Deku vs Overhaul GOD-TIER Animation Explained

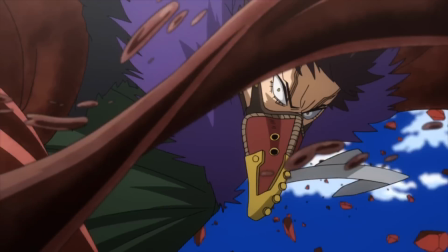[0:00]
My Hero Academia episode 76 of season 4 just aired,
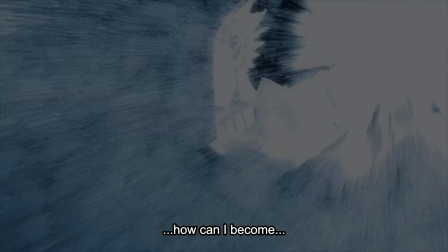[0:04]
and fans are completely blown away by the animation and this fight between Deku at 100% versus Overhaul.
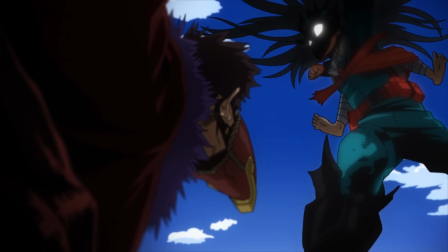[0:11]
Now, just a few episodes ago, we got Lemillion versus Overhaul, which was a highly anticipated fight, and many fans felt left down.
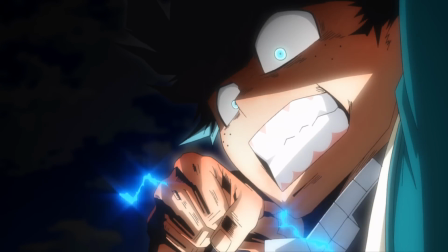[0:18]
There was a lot of still frames and a lot of arguing going on Twitter about the consistency of this series.
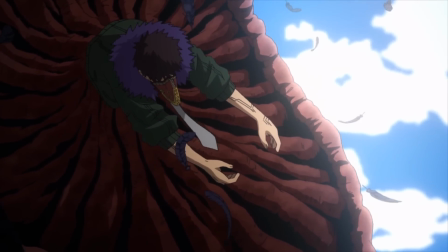[0:24]
Now, just a couple episodes later, with the fight between Deku and Overhaul, fans are losing their minds at this just unbelievable,
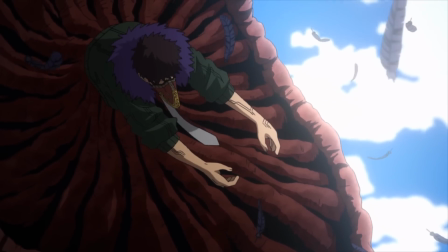[0:31]
unfathomable god tier animation. Now, this animation was done by Yutaka Nakamura, one of the most famous animators in the world.
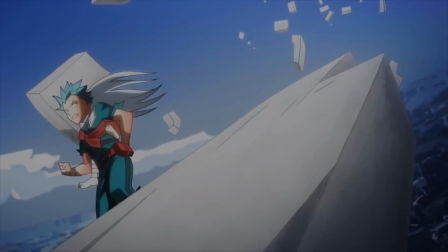[0:40]
In my opinion, probably the best animator in the world. He's done scenes like this one,
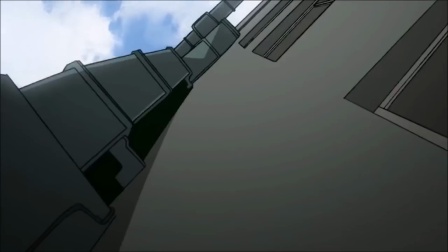[0:48]
and this one,
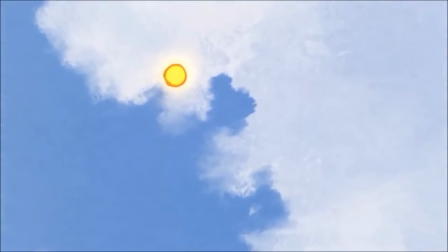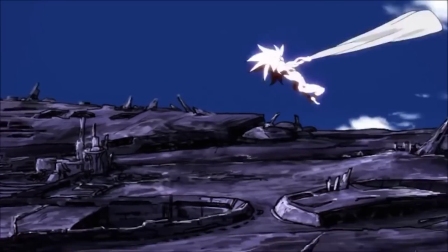[0:55]
and this one.
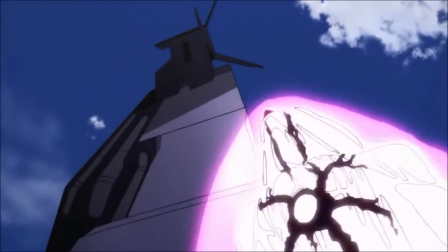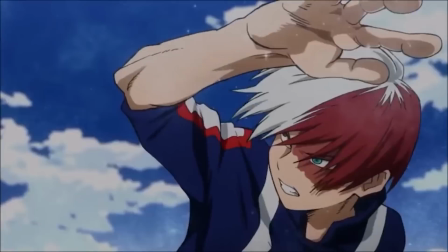[1:01]
And most of the notable scenes in My Hero Academia are actually from Yutaka Nakamura.
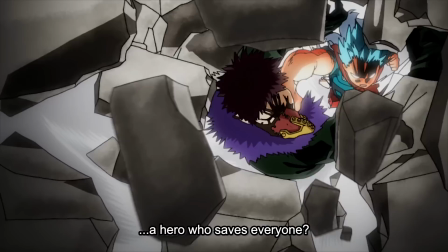[1:07]
Now, Nakamura is an expert, and he's such a genius at animation because he's always able to come up with something new and fresh.
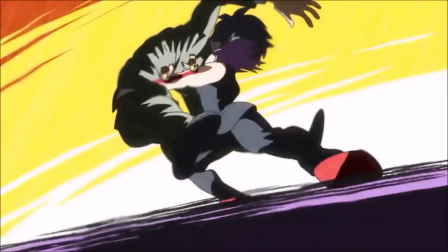[1:15]
His style is incredibly unique, and he's always pushing the boundaries of traditional 2D animation, especially the way the cameras rotate,
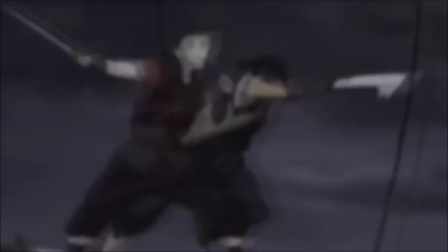[1:23]
the way the characters move, the amount of frames used for certain different dynamic aspects and angles of each shot.
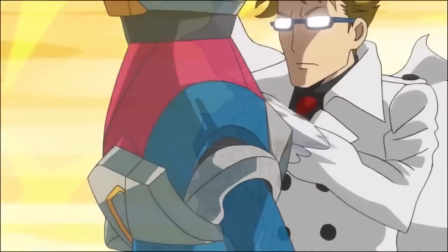[1:30]
And that's what we're gonna do in this video,
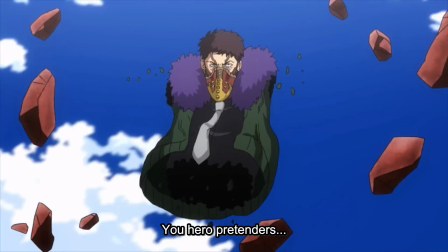[1:32]
is we're gonna break down some of these amazing scenes that went down in this episode and explain what the thinking is and what the concept is behind this animation,
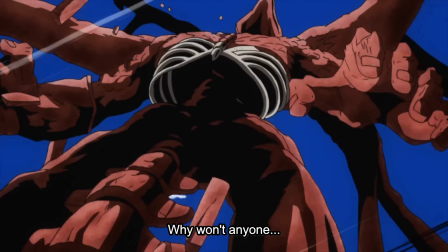[1:41]
because so much more went into this than you could possibly imagine.
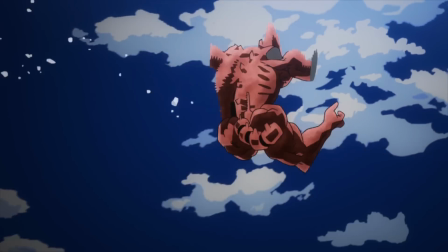[1:45]
When you slow down the footage to frame by frame and you analyze and see exactly what Nakamura is doing, it's gonna blow your mind.
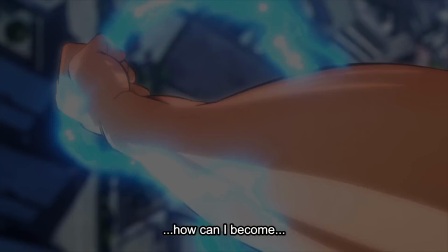[1:53]
So let's jump in with the first scene here. So first, at 100% speed, we get this really awesome animation.
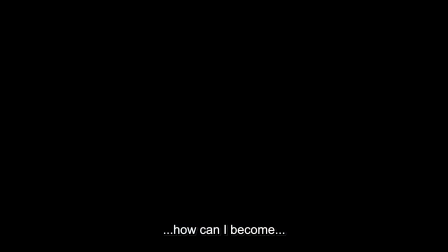[2:00]
There's so much power behind this as Deku's in the air and he's charging up a punch to use against Overhaul.
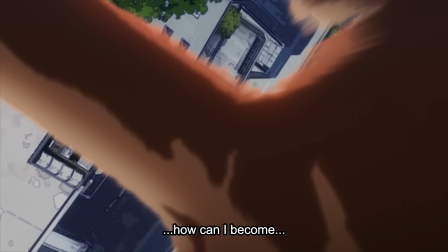[2:06]
Okay, so let's slow this down to frame by frame. Take a look at the scenery and take a look at the smears on the arm, the blurs, and especially,
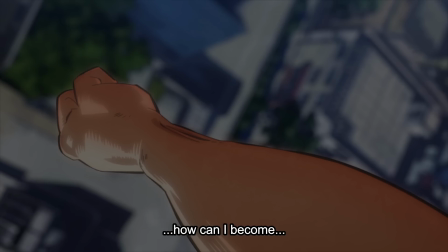[2:14]
I think the coolest thing here is how the world is turning and the camera is turning around Deku's arm.
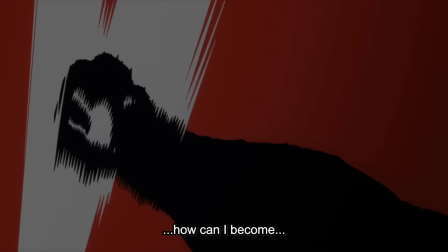[2:20]
Take a look at these smears that happen so fast that your brain can't even recognize it. A red impact frame there out of nowhere just to add power.
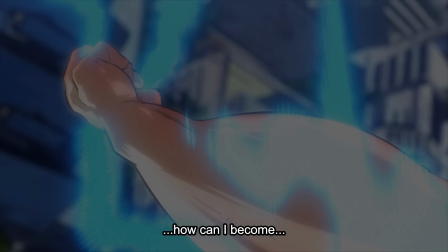[2:29]
The lightning surging all over his arm, but simultaneously, the camera is bending as the world beneath him is spinning.
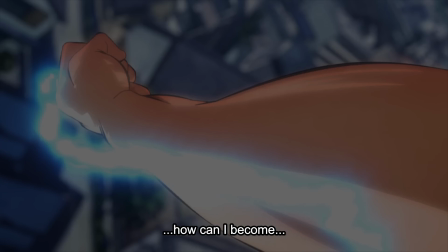[2:37]
And that gives this just really cool effect of this high speed action going on with all of the power and this
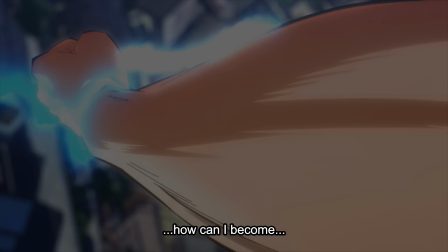[2:44]
distortion of reality almost because of all of that power and just the way that the animation is done.
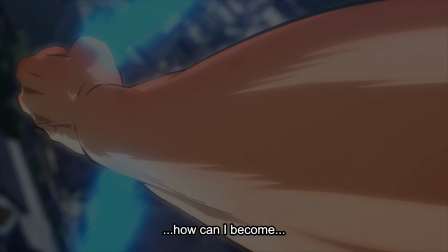[2:51]
This is incredibly high skilled, and that's part of the reason that this punch feels so powerful.
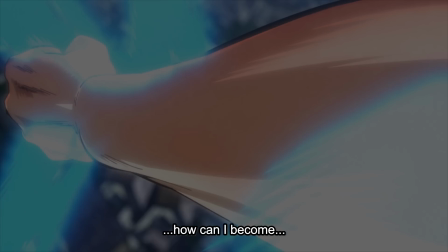[2:56]
It's fluid, it's a lot of frames, you have dynamic camera, you have a dynamic foreshortening of the art of just simply the arm.
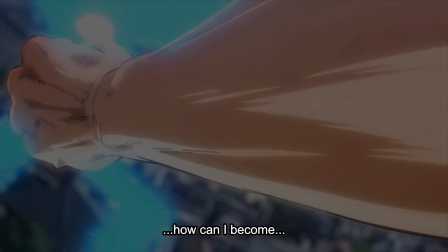[3:03]
You've got constant different varying effects going on depending on the angle.
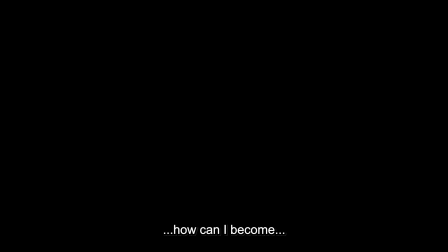[3:07]
You've got random impact frames for no reason, just to add more pop and burst, I guess, to the lightning and the power.
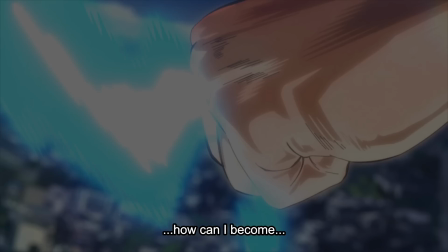[3:13]
And as Deku pulls his arm closer to him, we're gonna see the camera lift up and circle around,
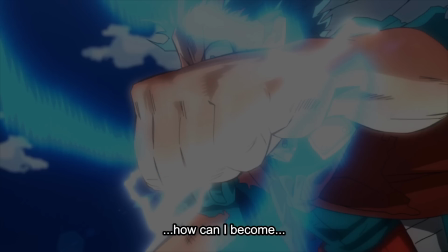[3:19]
so now it's facing almost towards his front. Now we get to see the full image of Deku as he's really pulling back that arm.
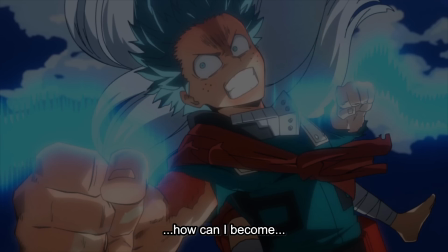[3:27]
So they're showing how as he's pulling back that arm, he's like ripping all of this power back, and when he throws that punch, it clashes with just this unbelievable magnitude of power.
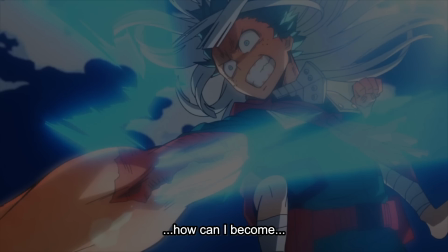[3:39]
But before we get into the punch, he has to throw this fist first, and as he starts to throw the fist,
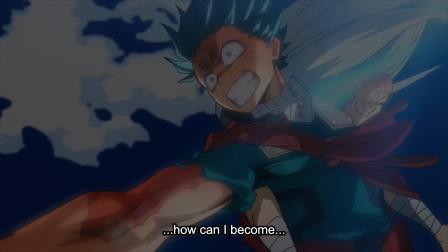[3:44]
we get this variety of beautiful impact frames, which we're going to get into here in just a second.
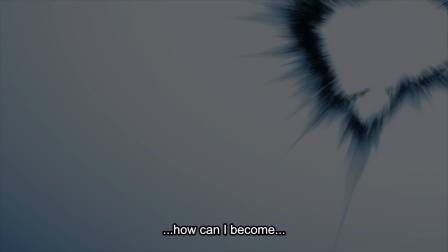[3:49]
Notice how dynamic these impact frames are. A single fist, a silhouette, the fist exploding out in light,
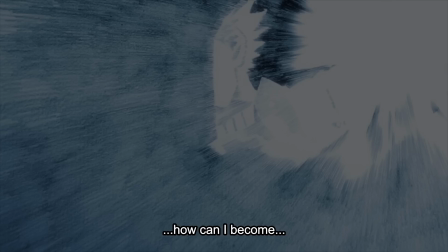[3:56]
and then propelling backwards and then forwards again, and then all, like, there's just so much going on here.
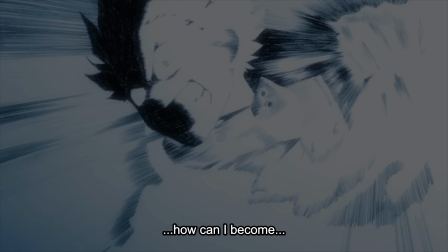[4:03]
Impact frames require a lot of creativity, and they're actually not that easy to pull off.